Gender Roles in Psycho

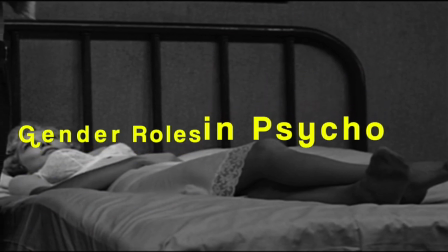[0:00]
With this first analysis we're going to look at how gender roles are being played with in Psycho.
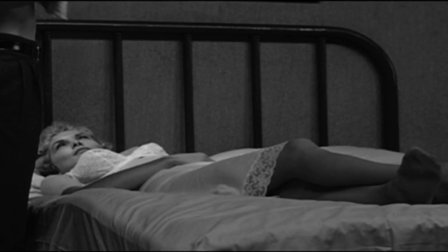[0:07]
With this first image we can see how Marion is lying prone while
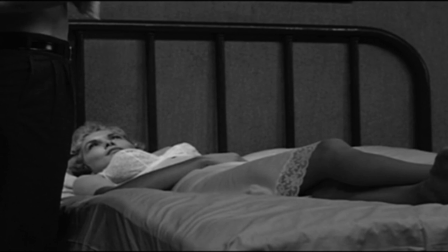[0:13]
Sam is standing above her in what looks like a position of authority,
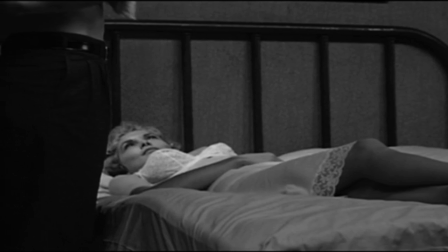[0:18]
particularly in a sexual sense given the setting and the
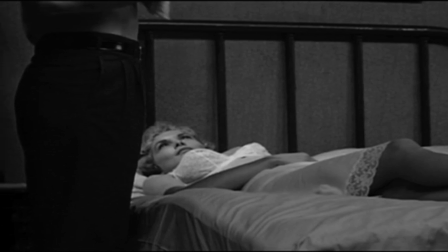[0:24]
placement of Sam's pelvis in in relationship to Marion's head,
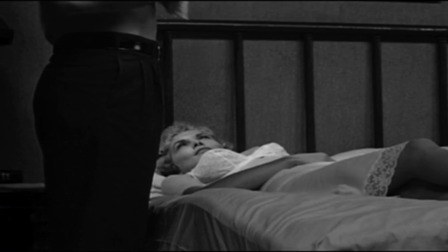[0:30]
which is quite suggestive of fellatio.
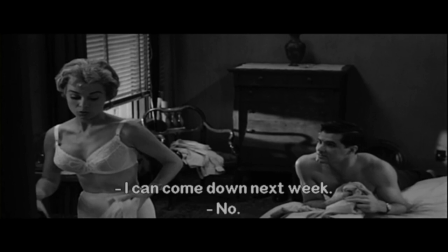[0:35]
In this next scene, we can see how the roles have been reversed, and now Marion is the one in control. Visually, we can see how Marion is now standing above Sam, but that's not all.
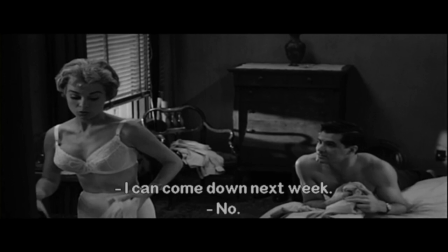[0:50]
Sam wants to extend the day. He wants to stay with her and cuddle. he even offers to come down next weekend and she says no and she's the one getting dressed and trying to get out of there this is also a reversal of a common stereotype
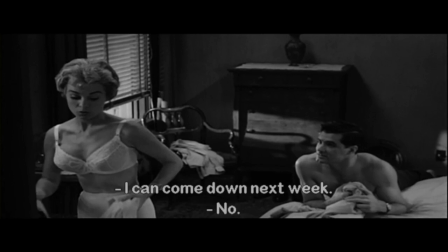[1:08]
of the man after a one-night stand who can't get dressed fast enough and get out of there while the woman wishes he would stay while marion is at once breaking
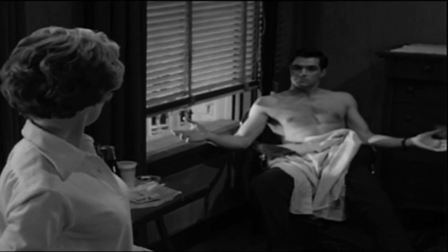[1:21]
stereotypes she also falls into the stereotype of the woman who is trying to pressure her boyfriend into marrying her. After all she is the Marion type. In this scene we see and hear Sam give up when he says all right.
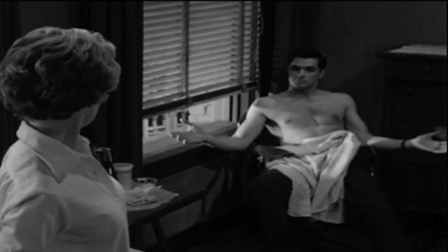[1:41]
Marion is again above Sam looking down on him, the one visually in power here, with Sam opening his arms and acquiescing. This image is a lot like Christ coming down from the cross.
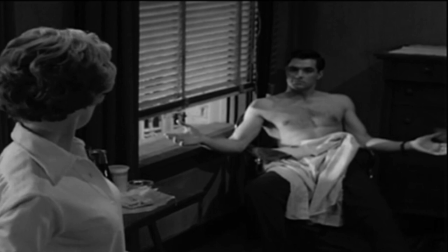[2:01]
John Gavin, the actor who is playing Sam, very carefully drops the towel over his crotch, creating what looks like a loincloth. I think this is very deliberate because it reflects so many of the images of Christ descending the cross.
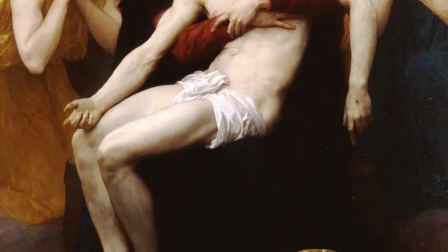[2:19]
Here are a couple of images to show you what I'm talking about.
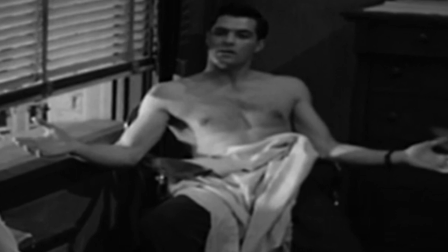[2:24]
It's almost like the image is saying that Marion asking for this marriage is crucifying Sam.
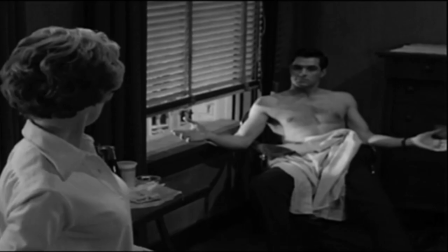[2:33]
Sam has essentially been emasculated not so much by Marion by the culture that tells him he's not man enough to be married.
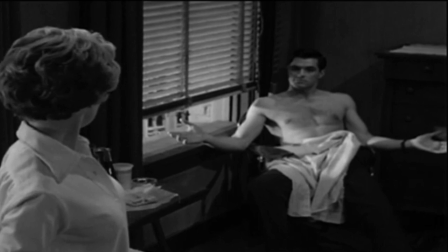[2:42]
He's just about to list off a whole bunch of different reasons why he can't afford to be married.
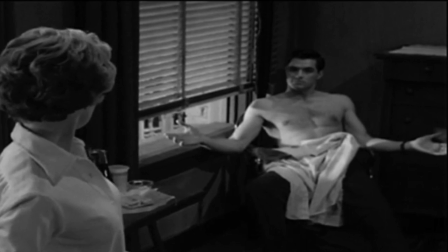[2:50]
So it establishes all of these kind of roles that men have to struggle with in our culture. Let's take a look at the scene.
Sam
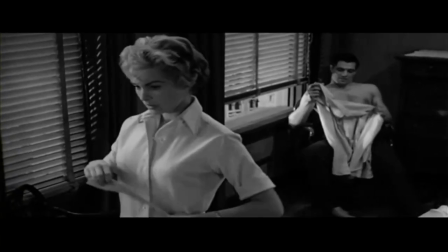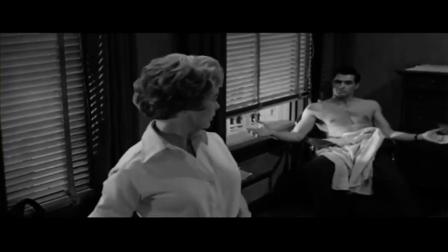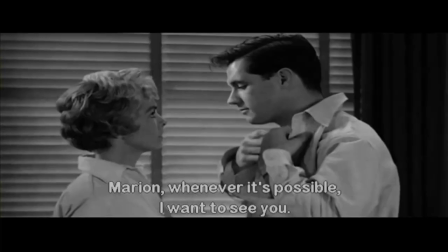[3:12] Ryan, whenever it's possible I want to see you and under any circumstances even respectability
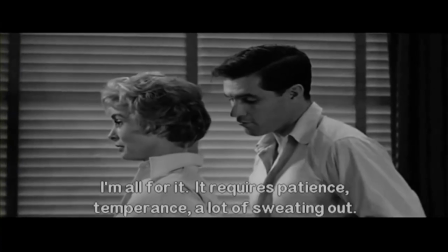[3:19] you make respectability sound disrespectful oh no, I'm all for it it requires patience, temperance a lot of sweating out
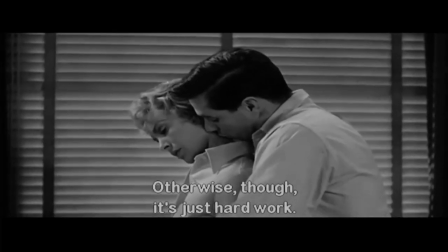[3:29] otherwise though, it's just hard work but if I could see you and touch you even as simply as this I won't mind
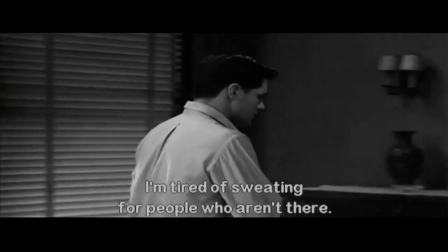[3:39] I'm tired of sweating for people who aren't there I sweat to pay off my father's debts and he's in his grave.
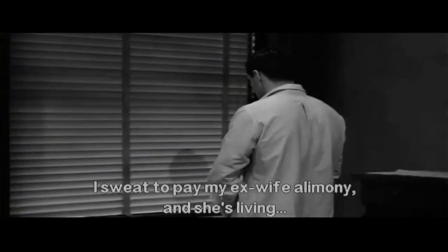[3:45] I sweat to pay my ex-wife alimony and she's living on the other side of the world somewhere.
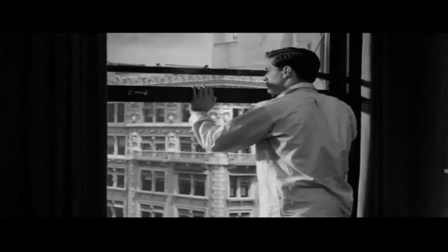[3:52] I pay too. They also pay who meet in hotel rooms.